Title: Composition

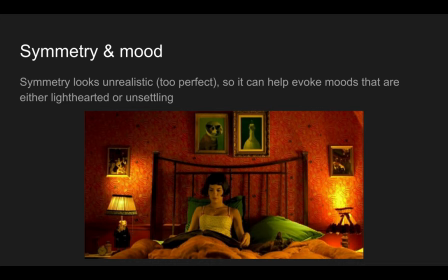20:40 And here's, I think, what happens when you do that. The world that we know is not symmetrical. It's not perfectly symmetrical. There are things in it that are symmetrical. But if I were to just take a random photograph somewhere, chances are it's not going to look symmetrical.
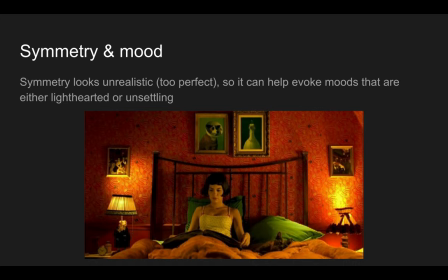21:00 Okay. So symmetry itself is kind of by definition, not realistic. It's not every day. Okay. It's very special. It's very different. Um, and it's very artificial. Um, and so you need to, symmetry actually works best with a story or a mood,
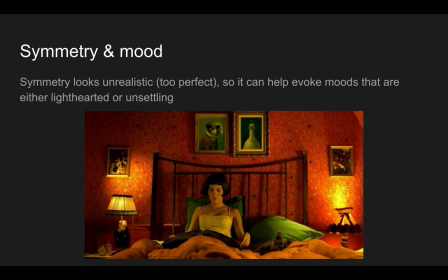21:20 um, or a scene that is not supposed to be realistic. Okay. So case in point here, this is a shot, a symmetrical shot from the film Amelie. Amelie is a French romantic comedy with elements of magical realism in it.
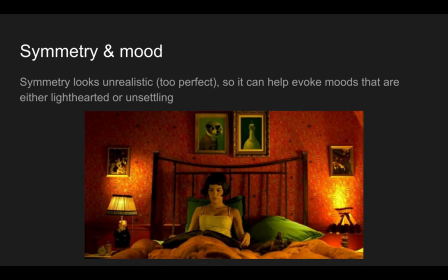21:36 So we're not dealing with a realistic story. We're not dealing with a drama. We're dealing with something very lighthearted and something that does not take itself seriously, at least in many ways. Okay, and again, you can see how that is already true by looking at the photograph, the paintings on the wall here.
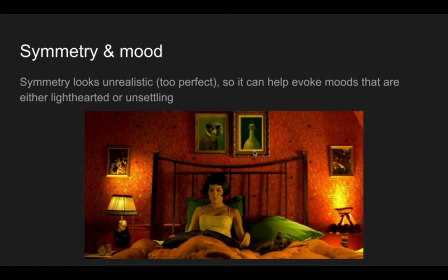21:55 We've got a dog, we've got what looks like some kind of exotic bird, pig holding a lamp up. There's an element of silliness and goofiness and kind of, you know, charm derived from that in this film. And so the symmetry here kind of gives us that lighthearted storybook aspect.
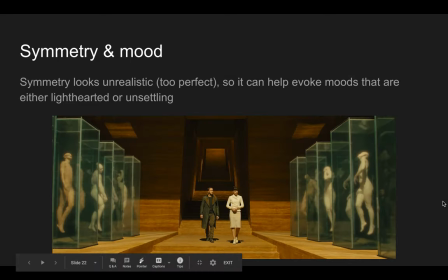22:15 Contrast that with this. This is Blade Runner 2049. Blade Runner 2049 is kind of a neo-noir science fiction film, very serious, not a comedy, not romantic, not lighthearted. It's bleak.
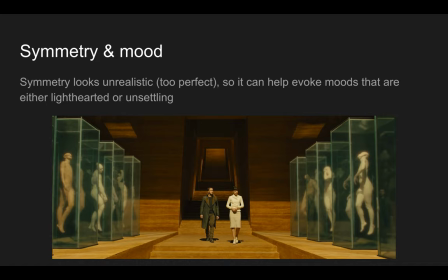22:31 It's dark. It's a serious film. Now, when you put a symmetrical shot in a film like that, it's no longer part of a lighthearted tone. it's a bit unsettling. Okay.
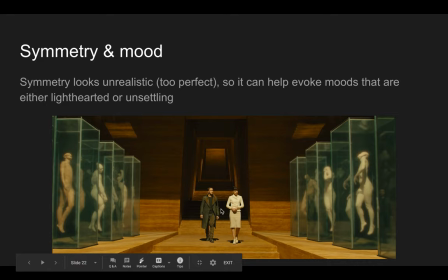22:45 Now here, our main character is a kind of a private investigator, I think, or a detective, I can't quite remember. And he is walking into
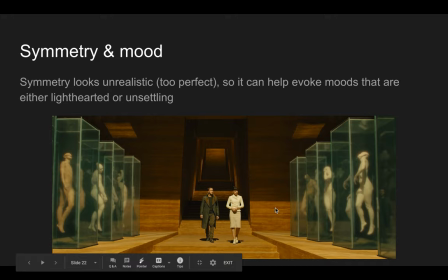23:01 the building of this company that makes artificial intelligence. They build, um, called replicants. And, uh, and this is, it's, it's, you know, it's an unsettling place for him to be in.
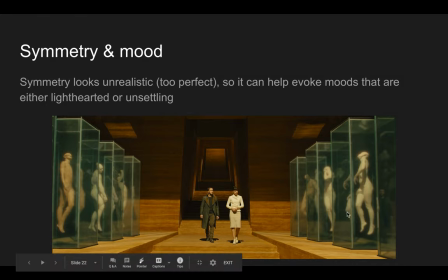23:15 Um, you know, what, what they're doing here is they're trying to create perfect versions of human beings. Um, and so that idea of trying to perfect humanity, um, is echoed in this kind of perfectly
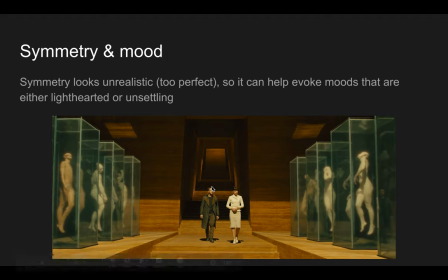23:32 geometrically perfect image in this shot, which of course, and there's something unsettling about artificial intelligence, something unsettling about, you know, is this person a real person?
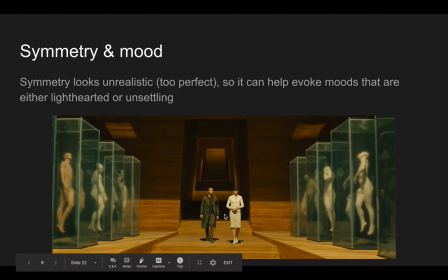23:45 Are they a replicant? Are they a robot? And so forth. And so that unease is a great thing to communicate through symmetry here.
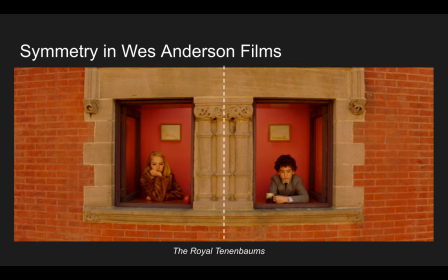23:56 um i i've talked about wes anderson before i'm sure i will talk about him again um he's one of my favorite filmmakers um modern filmmakers and he is he's an auteur he has kind of his own signature style um and it's becoming more and more intense with every film that he makes but
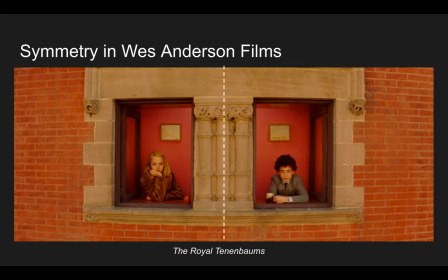24:14 one of the things one of the one of the um visual elements of his style is symmetry he loves symmetry and for him symmetry uh is used to kind of
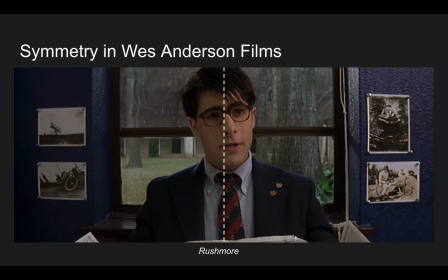24:26 emphasize that light-hearted storybook um kind of silly uh mood now his films aren't goofy they're not necessarily comedies there is a comic element to them but um you know in terms of the humanity and the human themes they're they're they're they're serious
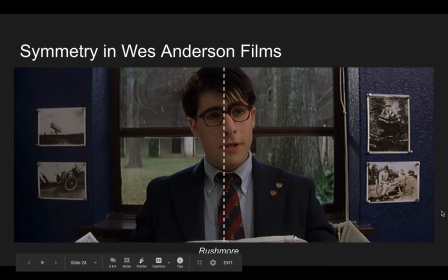24:44 but they don't take themselves seriously so when you watch a wes anderson film um you know you're not going to be too depressed. You know you're going to laugh. You're going to think, oh, that's really sweet and cute, but it's not there to scare you or make you, you know, feel really somber things.
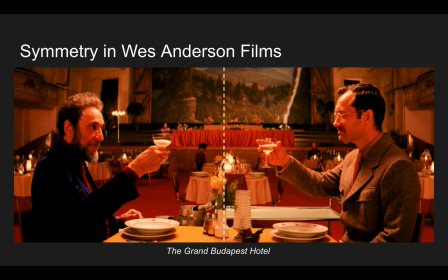25:08 Loves the symmetry.
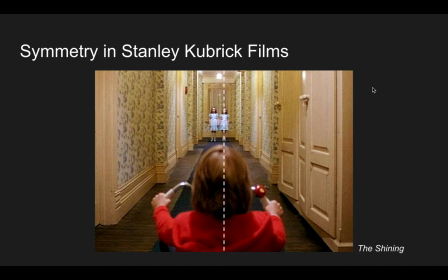25:12 Now contrast that with somebody like Stanley Kubrick. He does not make romantic films. He doesn't make comedies. Uh, he, uh, well, I should say with the exception of one, um, he makes science fiction, he makes horror, he makes drama.
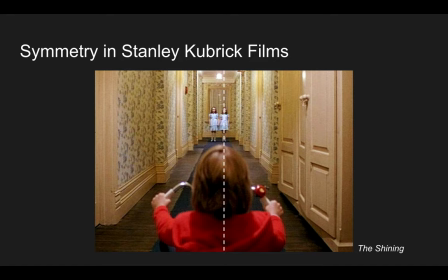25:28 Um, it's a great shot from the shining famous shot from the shining. Um, so for Kubrick, Kubrick, I think uses symmetry to make us feel unsettled. Okay. Takes us out of the real, the real world, the realistic world,
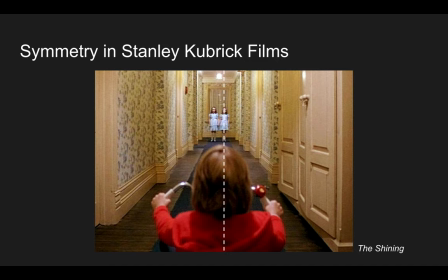25:43 the natural world or naturalistic world and shows us something that is beyond the real world almost supernatural okay
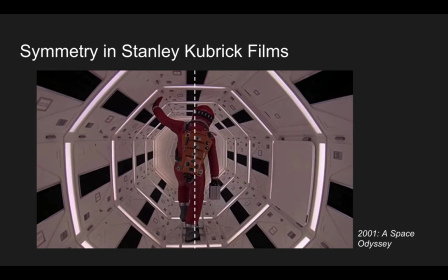25:55 um or his science fiction film 2001 a space odyssey which is uh a very i mean amazing beautiful film but also very strange film um this is not a realistic science fiction film.
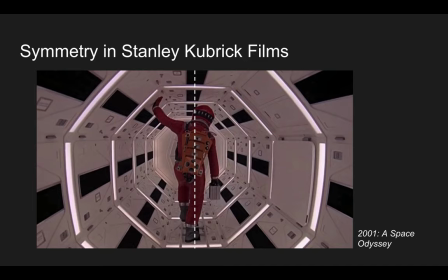26:11 This is a mind-bending trip, as it were. And so part of that mind-bendingness comes through in the symmetry of his shots, like these two.
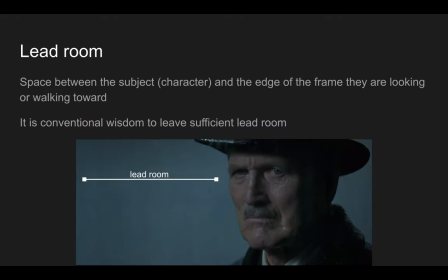26:25 Okay, next term, lead room. Okay, lead room, again, is a kind of like following the rule of thirds. Lead room would be an indication of a photograph or a shot that kind of follows convention.
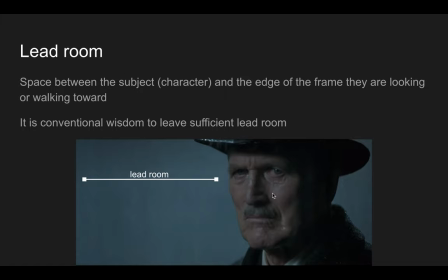26:44 Lead room is the space between a subject or a character and the edge of the frame that they're looking at or walking towards. So if you're shooting a character walking, kind of like a tracking shot or a truck shot, if you're tracking a character who's walking,
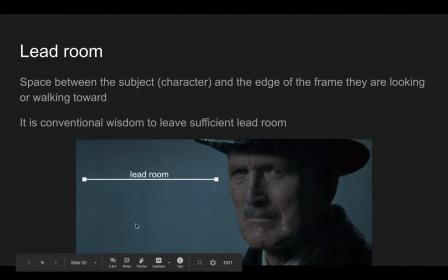27:01 you're gonna have them probably in one side of the frame with some space there to suggest that he's heading towards something. He's got enough space to move. Or you've got a character here like John Rooney from Road to Perdition,
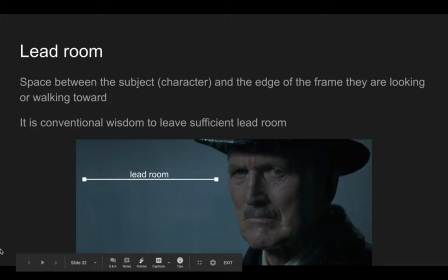27:19 who's looking probably about five or six feet away at the character played by Tom Hanks. And so there's a good amount of space here to the left to the frame um to give his eyes and give us a sense that he is
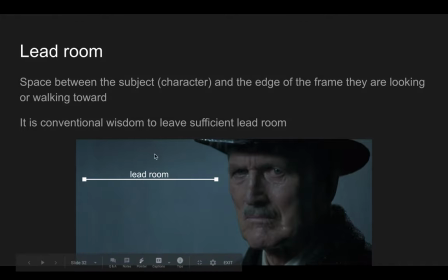27:36 he is gazing out at at somebody there it's a it's a functional um kind of thing it doesn't have any like special significance
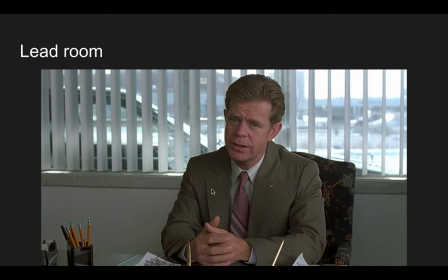27:45 um except when you break that rule and i'll show you that in just a sec here's lead room from shop from fargo he's talking to a customer across his desk um you know when you've got the lead room here.